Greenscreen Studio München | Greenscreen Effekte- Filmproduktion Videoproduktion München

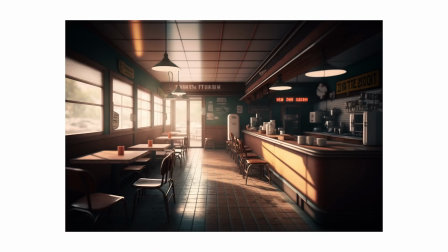0:00 In this video, you're going to learn how you can use an AI-generated backdrop to film a cool shot like this.
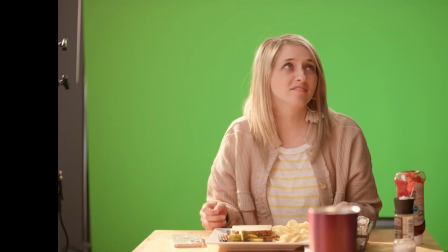0:07 Everything you'll see in this video was shot in our living room in front of a green screen.
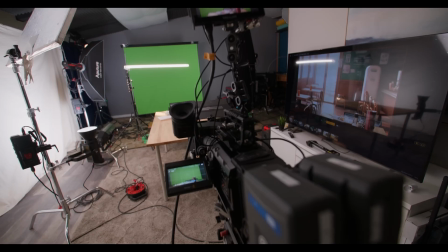0:11 Using an AI-generated backdrop like this could be helpful in music videos, short films, and commercials.
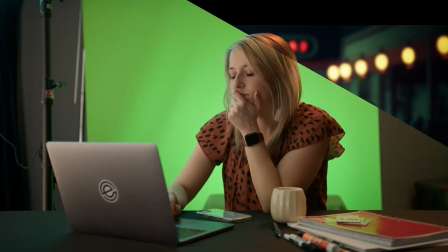0:18 This video is not going to focus on post-production techniques like keying out the green screen.
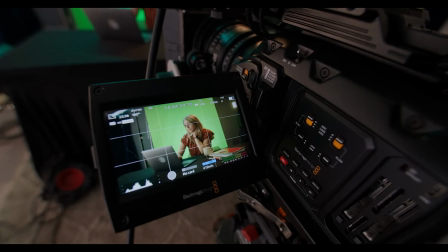0:24 Instead, we'll focus on lighting, camera placement, and a tool to manage your lighting on set.
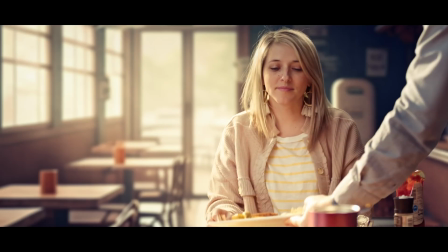0:30 So come along as I show you how we made these two awesome shots using AI-generated backgrounds.
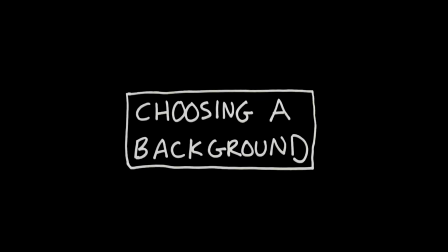0:36 Let's talk about choosing an AI-generated background. For this video, we used Midjourney.
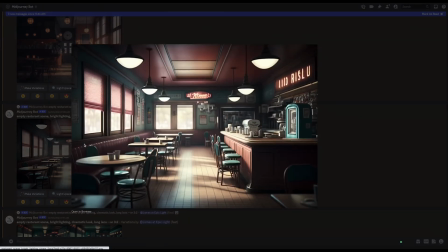0:41 We feel like the images it can generate look so cinematic. We love the lighting.
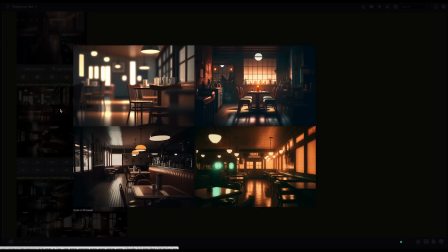0:46 We realized early on that we needed to make sure that there were no people in the background.
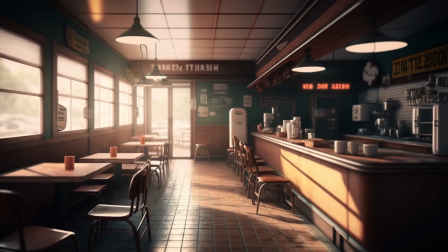0:51 Also, big windows on one side of the image is nice because that can serve as our key light.
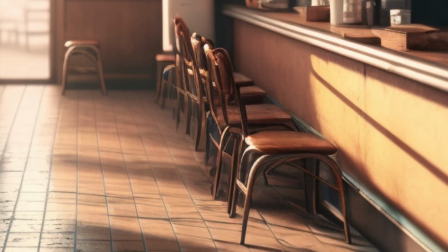0:56 The images AI generates are not perfect, and the closer you look, the worse it gets.
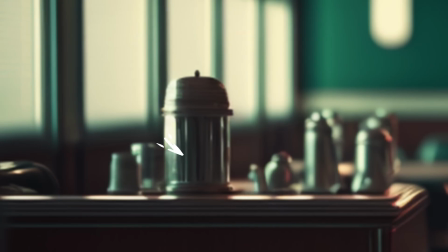1:02 Like, what are all these silver things doing on these tables? What are they? None of the words make sense, but if it's kind of blurry, it looks cool.
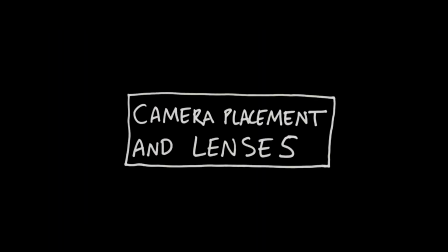1:13 Okay, next let's talk about camera placement and lenses. First, a lot of these backdrops that are generated are wide angle.
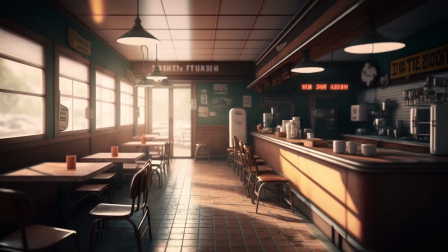1:22 Anything is possible in the world of AI, but in real life, wide-angle lenses can never achieve a very shallow depth of field.
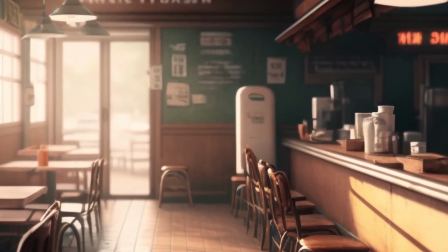1:29 So if we want to blur the background, first we need to zoom up on it, so we can mimic the look of a telephoto lens, which can have a lot more bokeh.
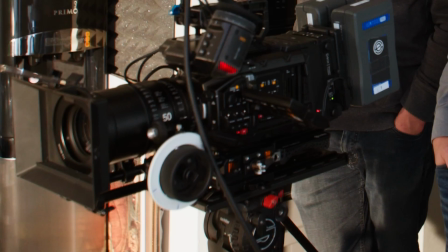1:37 For our first setup, I chose to film on a 50mm lens. With a 50mm lens, our subject will look natural against this backdrop.
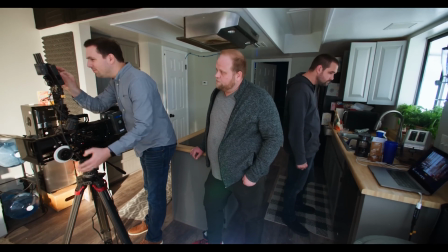1:46 The next thing you need to keep in mind is camera height. If the camera is too high or too low, it will be impossible to make this scene look realistic.
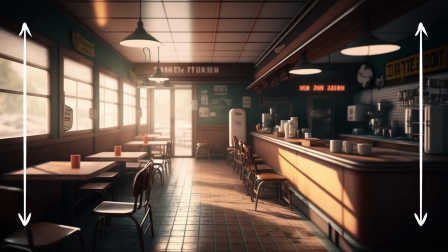1:54 Now you're just going to have to eyeball this. First, think about how high the camera probably was that took this fake AI picture.
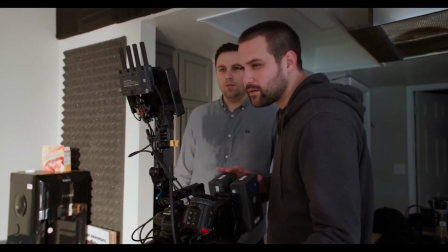2:01 Next, put your camera in roughly the same position. Since we're zooming in so much on the background, you can adjust the background until it looks natural to your eyes.
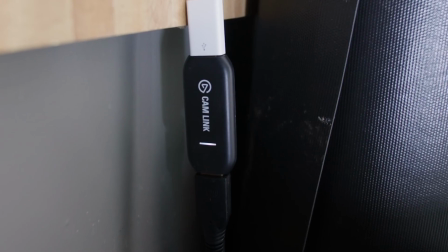2:10 Now let's talk about live monitoring. To make sure everything was coming together correctly, we used this Camlink 4K,
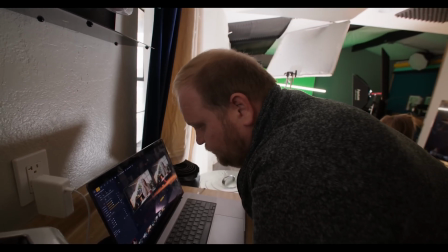2:17 which converted our HDMI signal from the camera into a web camera signal.
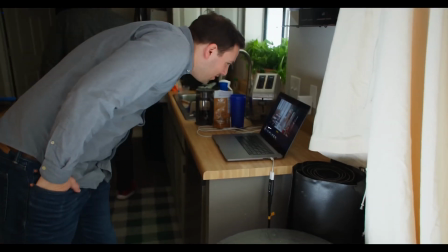2:22 We used a program called Wirecast in the laptop so we could do a live green key removal.
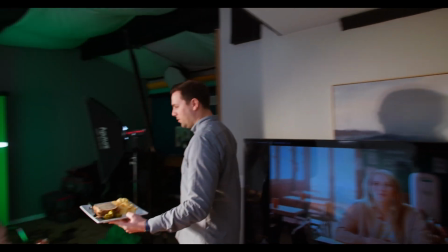2:28 OBS, which is a free software, has a similar feature. Monitoring the video like this really helped us to accomplish realistic lighting.
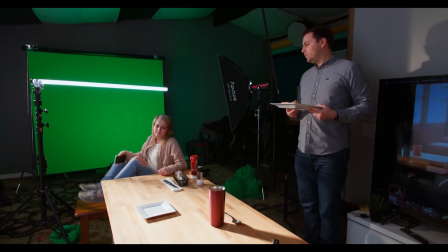2:37 So let's talk about lighting. What's important here is to have a room big enough so your subject can be about 10 feet away or more from the green screen.
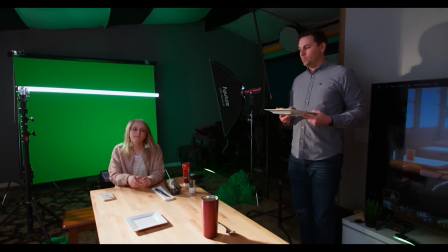2:45 This is important because the green light bouncing off the green screen can ruin your image if you're too close to the green screen.
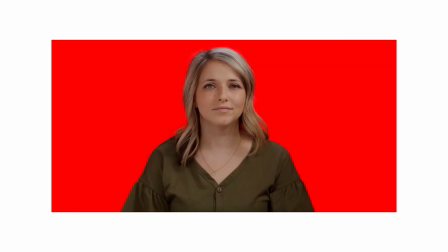2:51 It's really about two-zone lighting, which I covered in this previous video.
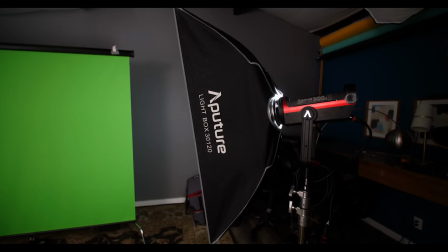2:56 The most important thing to remember when you're lighting a green screen is to make sure that it's lit very evenly so that every part of the green screen has the same luminance value. To accomplish this, we used two Aperture 300D2s with these 1 foot by 4 foot light boxes from Aperture.
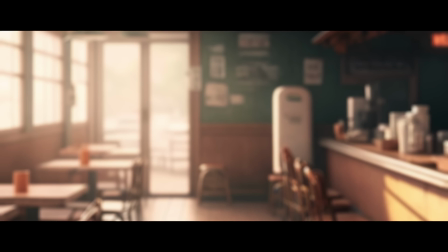3:12 Now it's time for the creative stuff. What's so great about these AI backgrounds is they're so cinematic, the lighting is beautiful, so obviously we wanted to recreate that lighting for our subject so they would match the environment. We looked at these big windows on the left-hand side, and because there's warm light coming out of them,
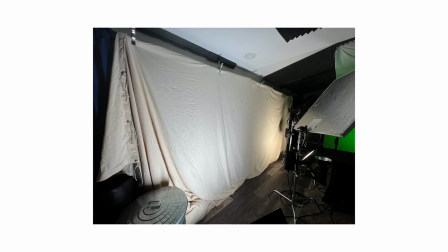3:29 we decided to clamp up this 20 by 20 foot unbleached muslin. Then to illuminate it, we used these two Aperture Novas.
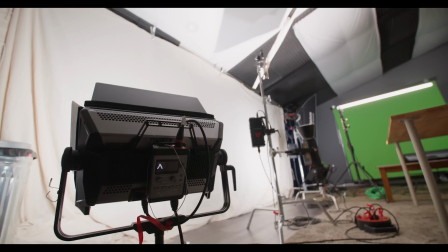3:37 The reason why we used the Novas is because they're color changeable. That way we could dial in the white balance just right to match the color of the windows.
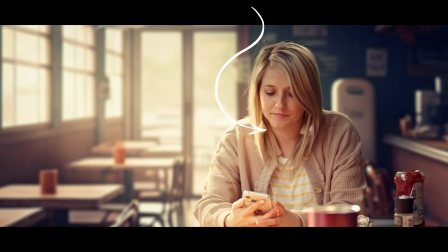3:44 After that broad stroke, we decided to focus on her eye light and her face.
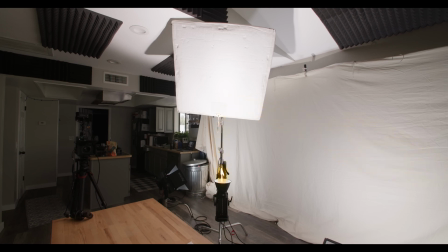3:49 To illuminate her face with a warm glow, we placed this light about 45 degrees from her face.
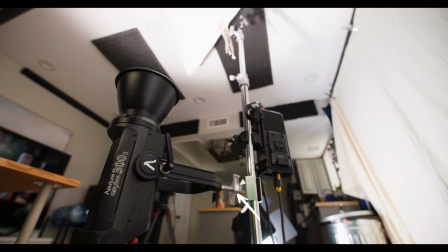3:54 It's a 4 foot by 4 foot white beadboard, and on the stand pointing up is a 300X.
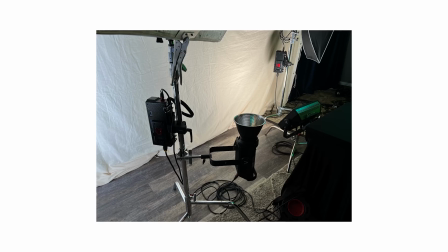4:01 That way we could change the white balance to match the color of the windows. It gives a soft light, and it's a relatively cheap, soft light setup.
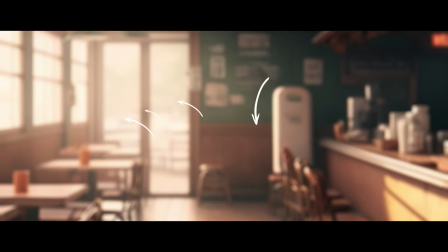4:08 Next, we noticed portions of the AI background had a hard, bright light hitting them, like the sunlight was streaming through the windows.
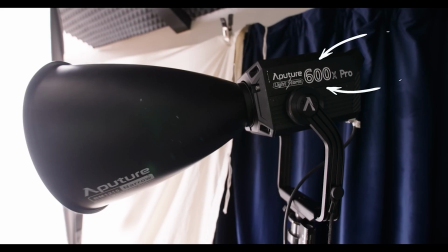4:16 So to mimic that lighting on Lynn, we decided to use the 600X with a narrow cone.
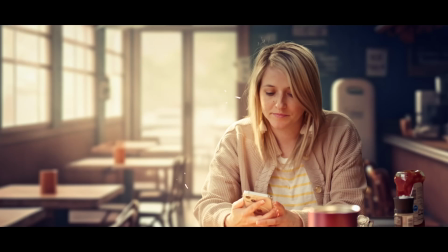4:21 We positioned it behind her to give her this strong rim and to make the table brighter. To mimic the light from this back window, hitting Lynn's shoulders and back of her head, we used the Amaran T4C.
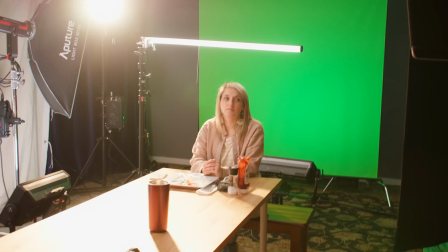4:33 It was placed right behind her above the camera frame. This light helped to wrap that backlight around her so it could hit her left shoulder and the back of her head.
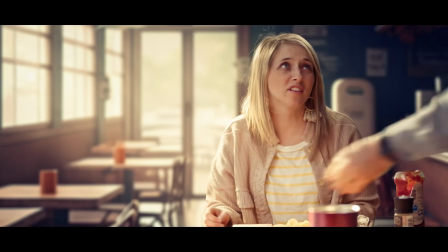4:42 As a cinematographer, it was interesting working with this AI background because the look was set for me, and all I had to do was mimic the light for the subject.
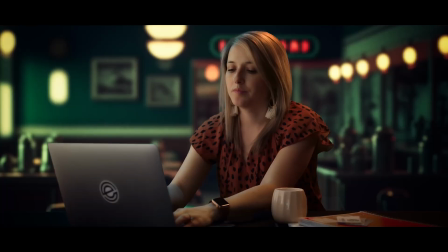4:51 I really enjoyed it, and I think the results are pretty good. This next setup was a little bit moodier, and it had some fun lights in the background.
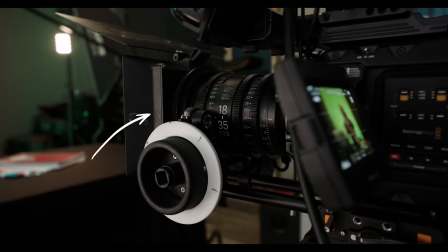4:59 Also, we shot this setup on a 24mm lens to match the perspective of the background.
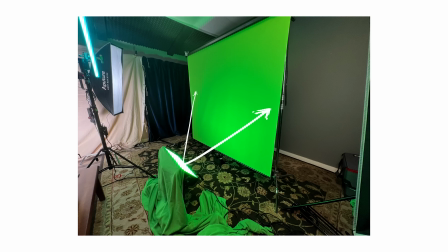5:05 For fun, we put this Nova on the ground and shined it on the green screen. You can see the difference here.
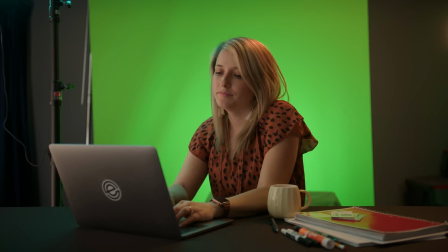5:12 The green light shining on the green screen did make it quite a bit greener. Okay, let's talk about the rest of this lighting.
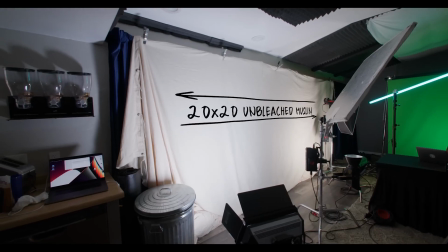5:18 Remember that big 20 by unbleached muslin?
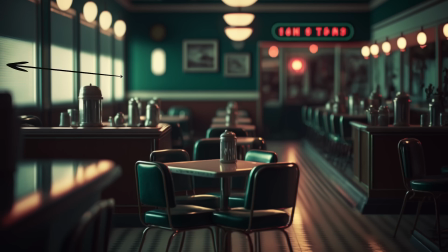5:21 To mimic these cool windows on the left side, we just changed the white balance of the Novas to be very, very cool. That way the ambient light in the room matched the color of the windows.
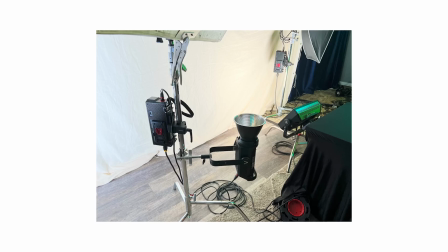5:31 Next, because we didn't want the shot to be as high key, we turned off the 300x bouncing into the 4x beadboard.
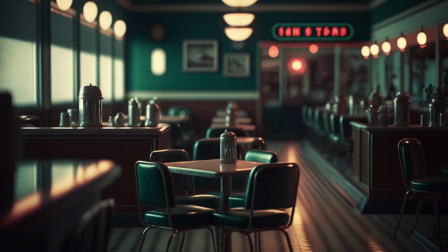5:38 Because the AI photo had these warm, practical lights, we imagined that there would be a warm glow coming behind the subject.
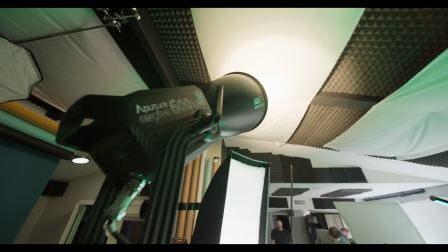5:45 So we dimmed down our 600x and repurposed it. We just pointed it towards the ceiling this time and it bounced off a bit of this white fabric.
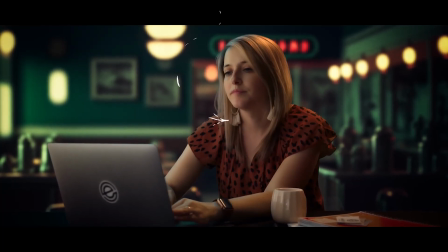5:53 Next, we had some fun with some colored lights. On the back left side of Lynn, you can see this bluish green light hitting her face and her shoulder.
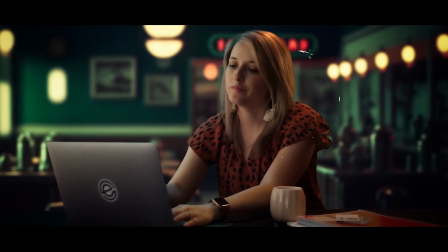6:00 On the right back side of Lynn, you can see this orange light coming from these practical lights on the wall.
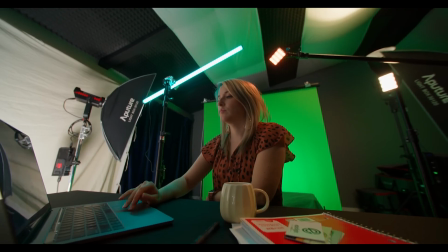6:06 And above her head is this red sign. To accomplish this, first we used the Aperture T4C and we dialed in the color to match the color of the picture.
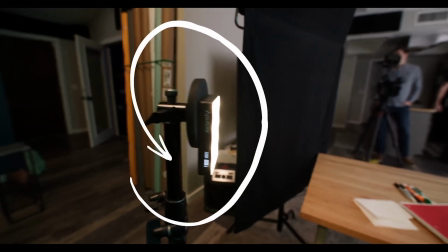6:15 Next, we used an Aperture MC and dialed in the color orange for her right side.
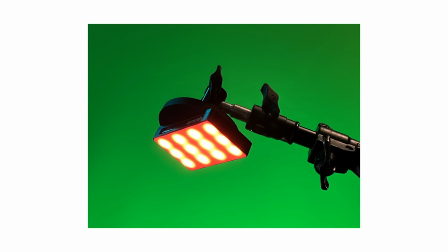6:20 And then above her head, we used this cool boom arm and magnetically attached an Aperture MC and colored it red.
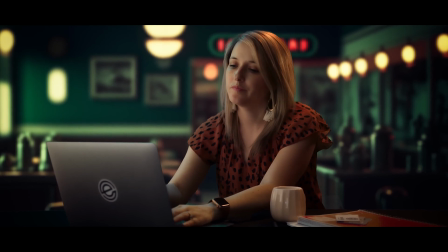6:26 Altogether, I think each one of these little lights immerses her in the scene, and this was a really fun setup.